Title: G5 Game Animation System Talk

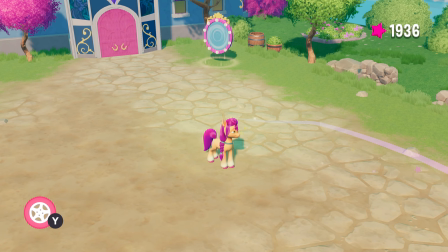0:00 All right. Hello, everyone. So this is a quick video that I wanted to make, going over the animations that I did for My Little Pony: A Maritime Bay Adventure. Now, I can't go into like the behind-the-scenes functionality of the animations with like the animation system and stuff, just due to NDA.
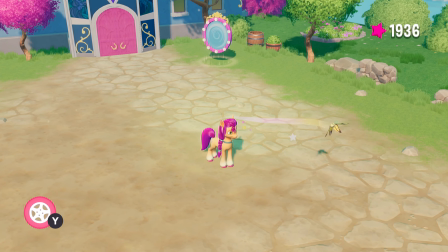0:17 But there's nothing really stopping me from just opening up the game and just showing you by controlling the game. So I'm gonna go ahead and just do that. So, there is a lot that I did for the animations in regards to the gameplay. Almost every animation you see while you move the character around is done by me in some way, whether it be the animation itself,
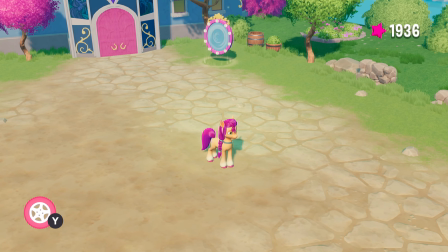0:35 like how the body parts move around, as well as like how the animations blend between one another and how the animations respond to your movements and such. Nearly all of that is what I've done. And today I want to show you specifically like certain things about the animations that
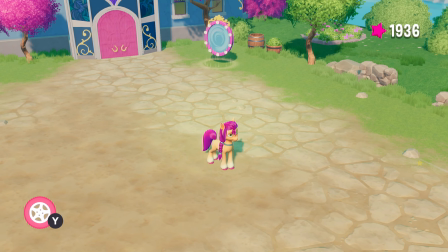0:52 set it apart from other like games in this like kids game genre. Now we've been sitting still in place, and you've been noticing probably that the character has some like fidget idles, as I like to call them, where the character just sort of
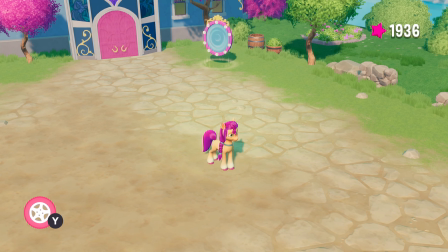1:07 breaks out of their standard idle loop and like does a unique motion of some kind to sort of break the tediousness or the repetitiveness of the default idle. In this game, I've given most of the characters two default idles, I believe.
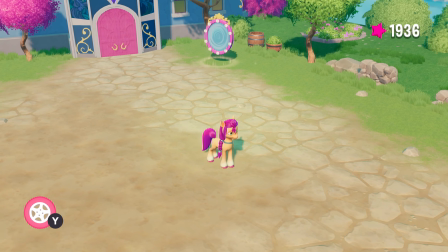1:23 For Sunny, it's definitely two. And one of the things with the idles is that I wanted these idles to work while you are moving around as well. You'll see, like, the next time the idle comes up, I'll show that.
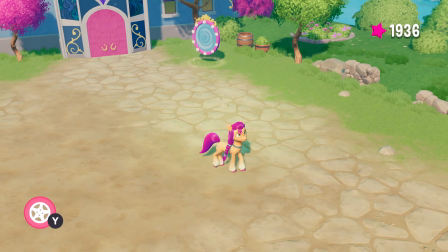1:34 So you can see the idle started playing, and now I'm going to start slowly walking, and you can see the idle still starts to play.
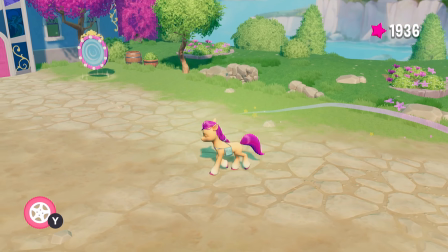1:39 And that required a lot of animation blending with different, like,
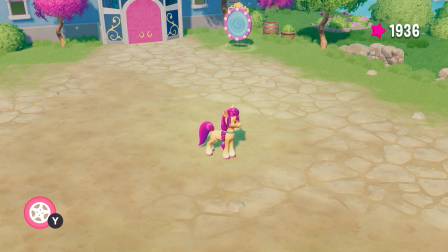1:43 animation layers and stuff within the animator controller in Unity, because I'm not playing a different idle animation for walking.
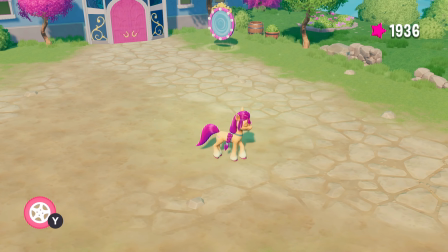1:49 There's a lot of different animations being stacked on top of each other here just to walk and idle at the same time.
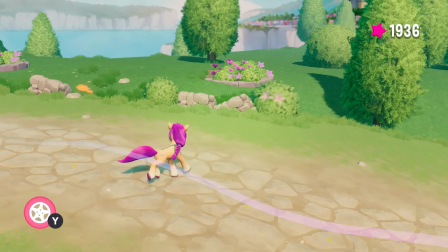1:54 Of course, I don't have these idles playing while running because that wouldn't really fit in as well, so I have it automatically disable when you are starting to run at a full speed.
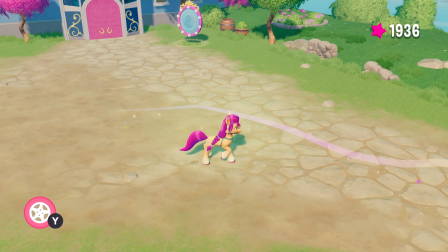2:02 But if you're just walking around with the analog stick halfway, you can still get idle animations playing.
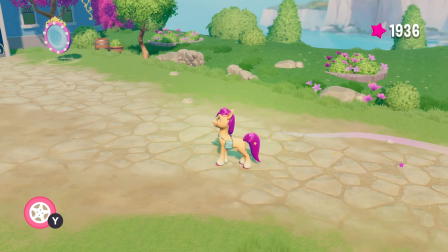2:10 And as you can see there as well, when I stopped walking, there's another animation blend from walking to idle.
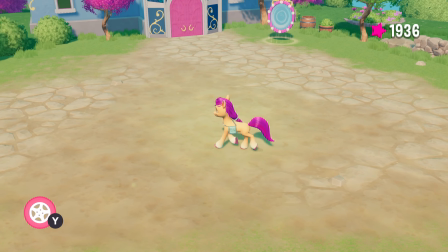2:15 And there's two versions of it depending on which leg is leading on the front. Don't know if I can get them to show too clearly.
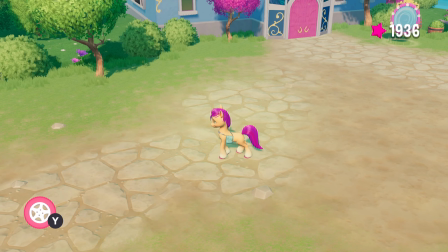2:23 Yeah, you saw both of them there. It's pretty subtle, but it is there to help the transition.
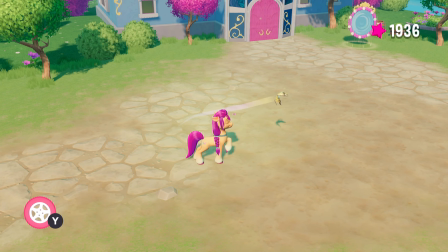2:30 There's a lot of miscellaneous transitional animations I did to sort of help smooth things out. Regardless of what animations you happen to trigger with how you play the game, there should at least, well, not all the time, obviously, because there's a lot of different niche scenarios, but like most of the standard actions you do in this game should have some sort of transitional animation,
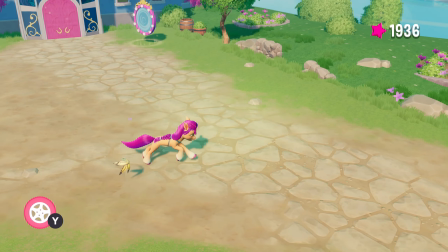2:48 whether it be jumping and landing while you're running, or jumping and landing while you're standing still,
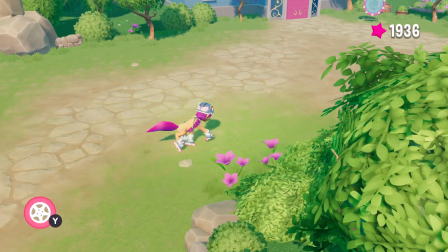2:54 while you're transitioning from rollerblades to walking again to rollerblades, while you're turning.
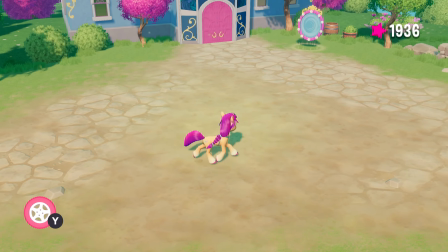3:00 There's a lot of transitions as well with just turning.
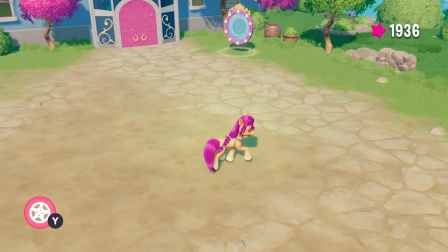3:03 You can see how the character leans, and also how their animation itself just changes based on where their feet are.
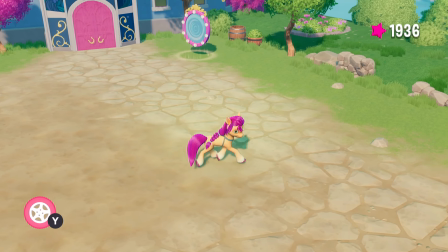3:09 Like, I had to adjust the feet location or the hoof locations depending on the rotation angle,
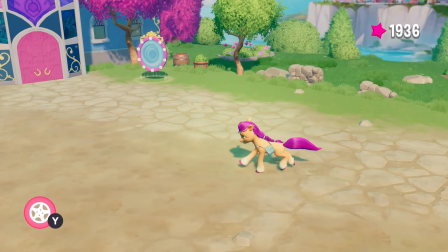3:15 and you can see you can see that in its extreme when you're standing perfectly still and turning in place.
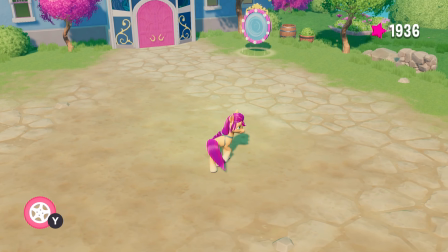3:22 You can see it's a completely different animation versus just walking in a very slow line.
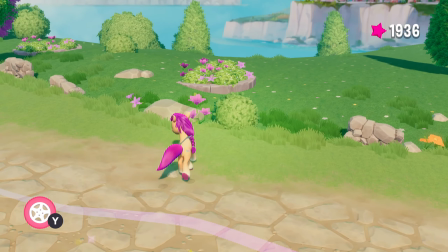3:28 It's less drastic the faster you're going, of course, since your turning radius is a lot less extreme.
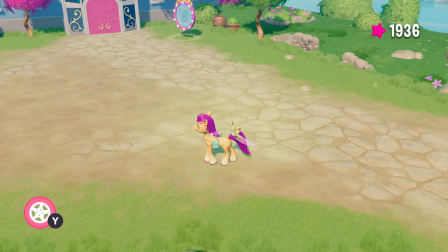3:34 But yeah, to get into walking more specifically, there are a couple stages of walking we have.
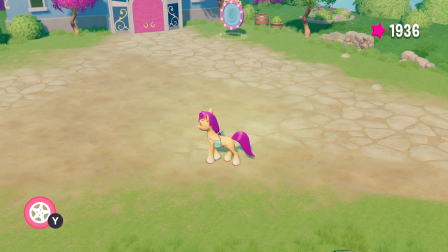3:40 This is what I call the slow walk.
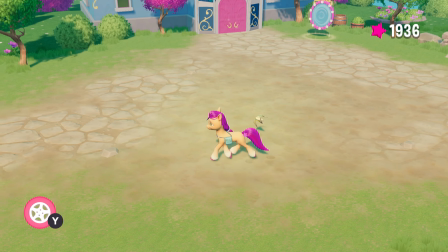3:43 This is the very slow walk, and you can speed it up a little bit more by going up to here, and speed up a little more to this.
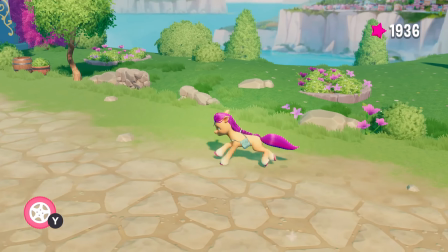3:51 And then it just starts to transition into a run, which is just a completely different animation set, pretty much.
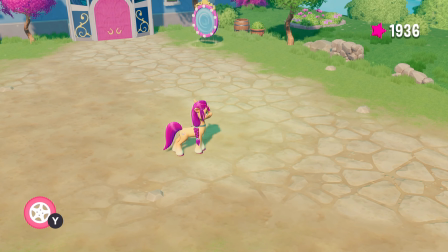3:57 And those are just while walking in a straight line. They all have different variants when walking left or right, of course.
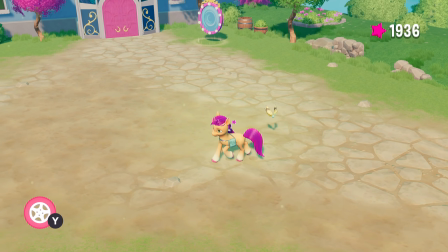4:02 Again, it's just to make sure they all blend nicely, regardless of which direction you move in any given situation.